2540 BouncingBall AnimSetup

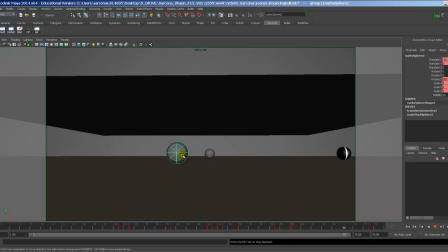(8:18)
It's hard to get a good look to this by just having it come straight at us. Okay, we see a lot of motion in this sideways movement, so that's what we want to showcase.
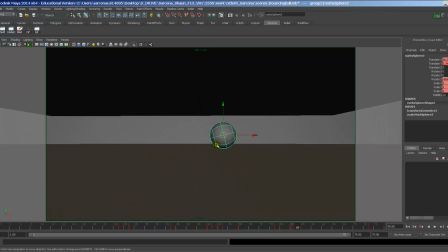(8:30)
Now, if we don't have a texture on the ball is basically flat, we can't see that it's rolling. Okay, I'll click off of it. You can't see that the ball is rolling. So that's why I put this texture on here, so I can see that it's rolling.
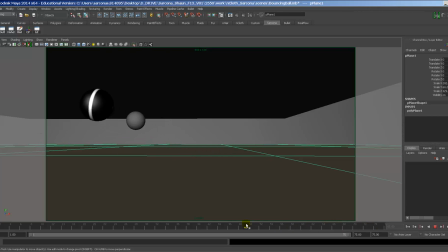(8:44)
You don't want to go crazy with it. Obviously, you could go crazy and you could still see that it's rolling, but it might look ugly. Okay, remember, part of the 12 principles of animation is appeal. We want this to be appealing, okay?
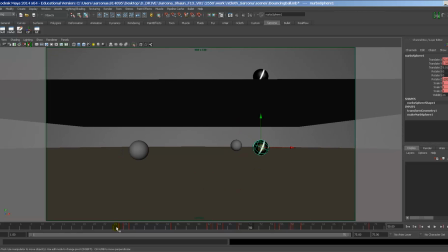(8:59)
And I believe I've captured most of the 12 steps of animation. There's not a whole lot of some of them that I can really do. We have the easing in and easing out. You see how we kind of start up and we go there.
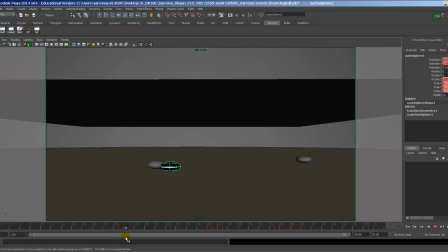(9:13)
We have the anticipation where it's down. We have the movement going up. We have squashing and stretching. We have arcs. We have appeal.
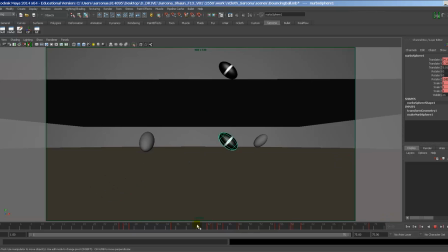(9:26)
We have 3D, solid lines, whatever else the other ones were. Go through and check the list before we actually render this out, okay?
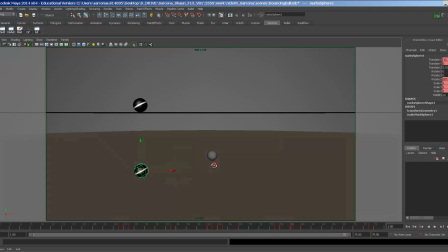(9:36)
So make sure that you can see that the ball is rotating and it's cool, okay? I'm not actually gonna use this one. I'm not gonna use these ones. I'm gonna focus on that one.
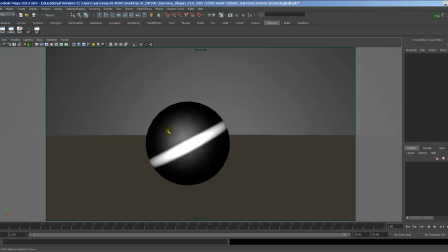(9:47)
Now I'm gonna jump to, here's another bad camera that people, and this is what people do, they set up this really bad camera.
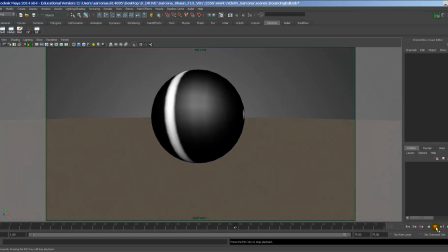(9:55)
So I'm gonna hit play so you can see what it looks like. Okay, I can't see anything that's going on there.
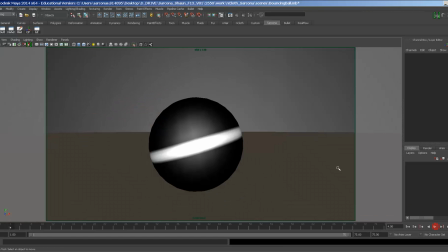(10:02)
This is a bad camera. This is not a good camera. You don't want this to happen. Here's the camera move for this.
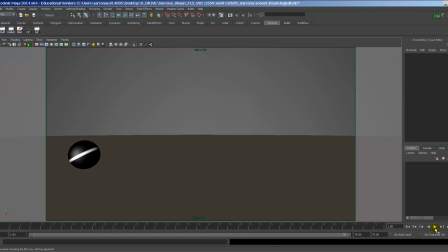(10:11)
Look how subtle it is.
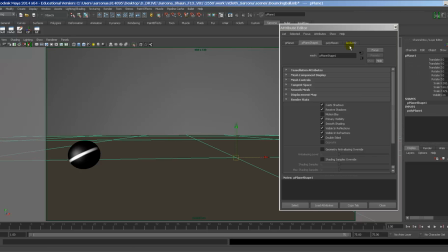(10:18)
Okay, now you may want to put some texture on the ground. I'm just using Lamberts and blends just so it goes quicker.
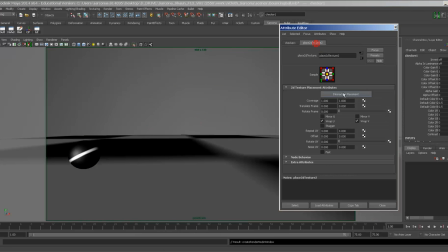(10:26)
But I may want to add a checkerboard to this.
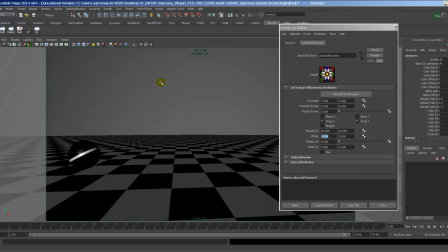(10:36)
Hopefully, I won't crash by doing that. There we go.
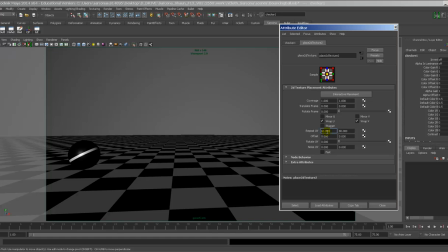(10:44)
There we go. Something like that.
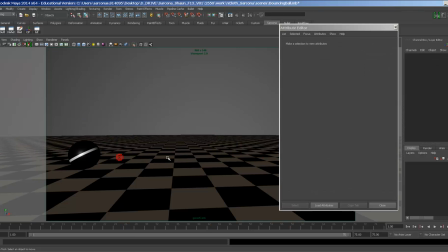(10:51)
Okay. So I don't want to go actually with something like this. You're going to have some sort of scene set up where the ball is interacting or moving around things.
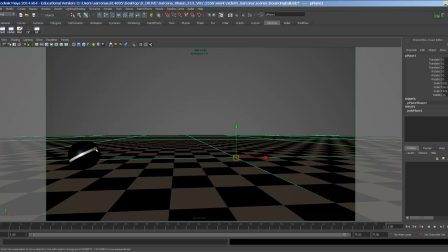(10:59)
You could have the ball jumping through hoops. You could have kind of like horse stables. I don't know. Something. Jumping and bouncing into a basketball net and then rolling, something. Okay, I'm just using this just so we can see it moving.
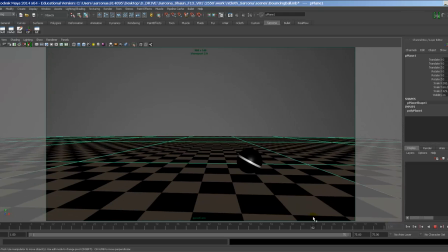(11:13)
Okay, so there's the ball. It's moving nicely. I have it framed pretty good.
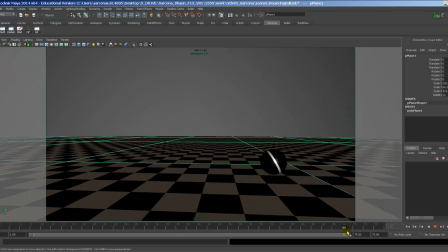(11:17)
You can see there's a little bit of space at the beginning, and at the end there's probably maybe a little bit too much space.
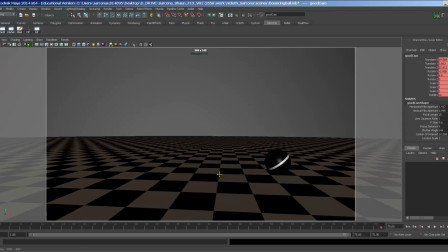(11:23)
So I can always click on the camera here. That's how we select the camera, and I can nudge this over here like that, and then reset my key.
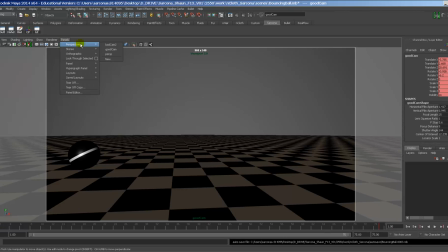(11:35)
Okay, so let me go through the process of just creating a camera. So I go to Panels, Perspective, New.
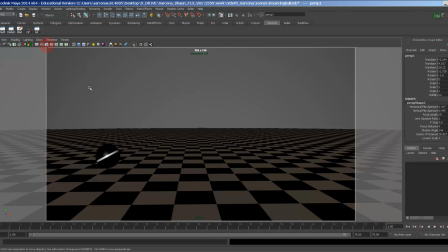(11:42)
I click on this blue circle here, and I line up my camera.
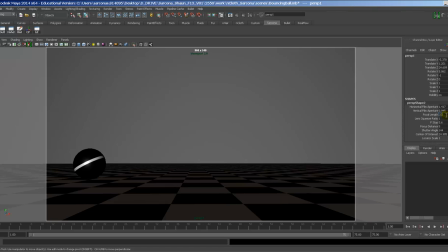(11:47)
Okay, now I can go over here to the focal length and increase this. This is, or decrease it.
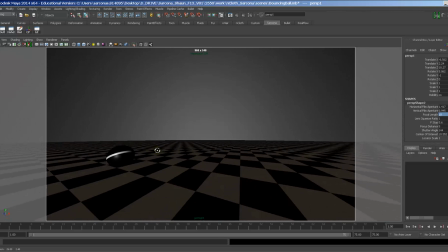(11:53)
So this is set to 10. You see that really distorts the ball with it really low. So I don't want to go that low.
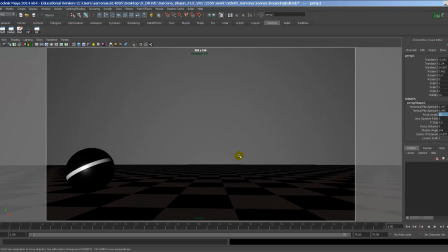(11:59)
So typically I'll go to like 25, maybe 20. Okay, and I'm just lining this up.
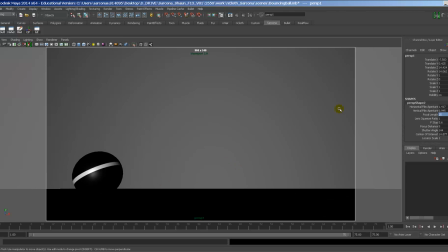(12:05)
I want to be able to see the floor and whatever else. So I'm at the beginning. I'm going to hit S to set my key. The ball's in a good position. I'm going to play. Go to the end. And
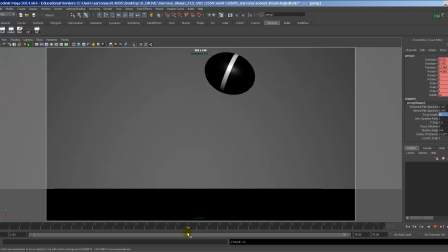(12:19)
then set another key. Okay, if it goes out of frame, I'm not just going to follow it.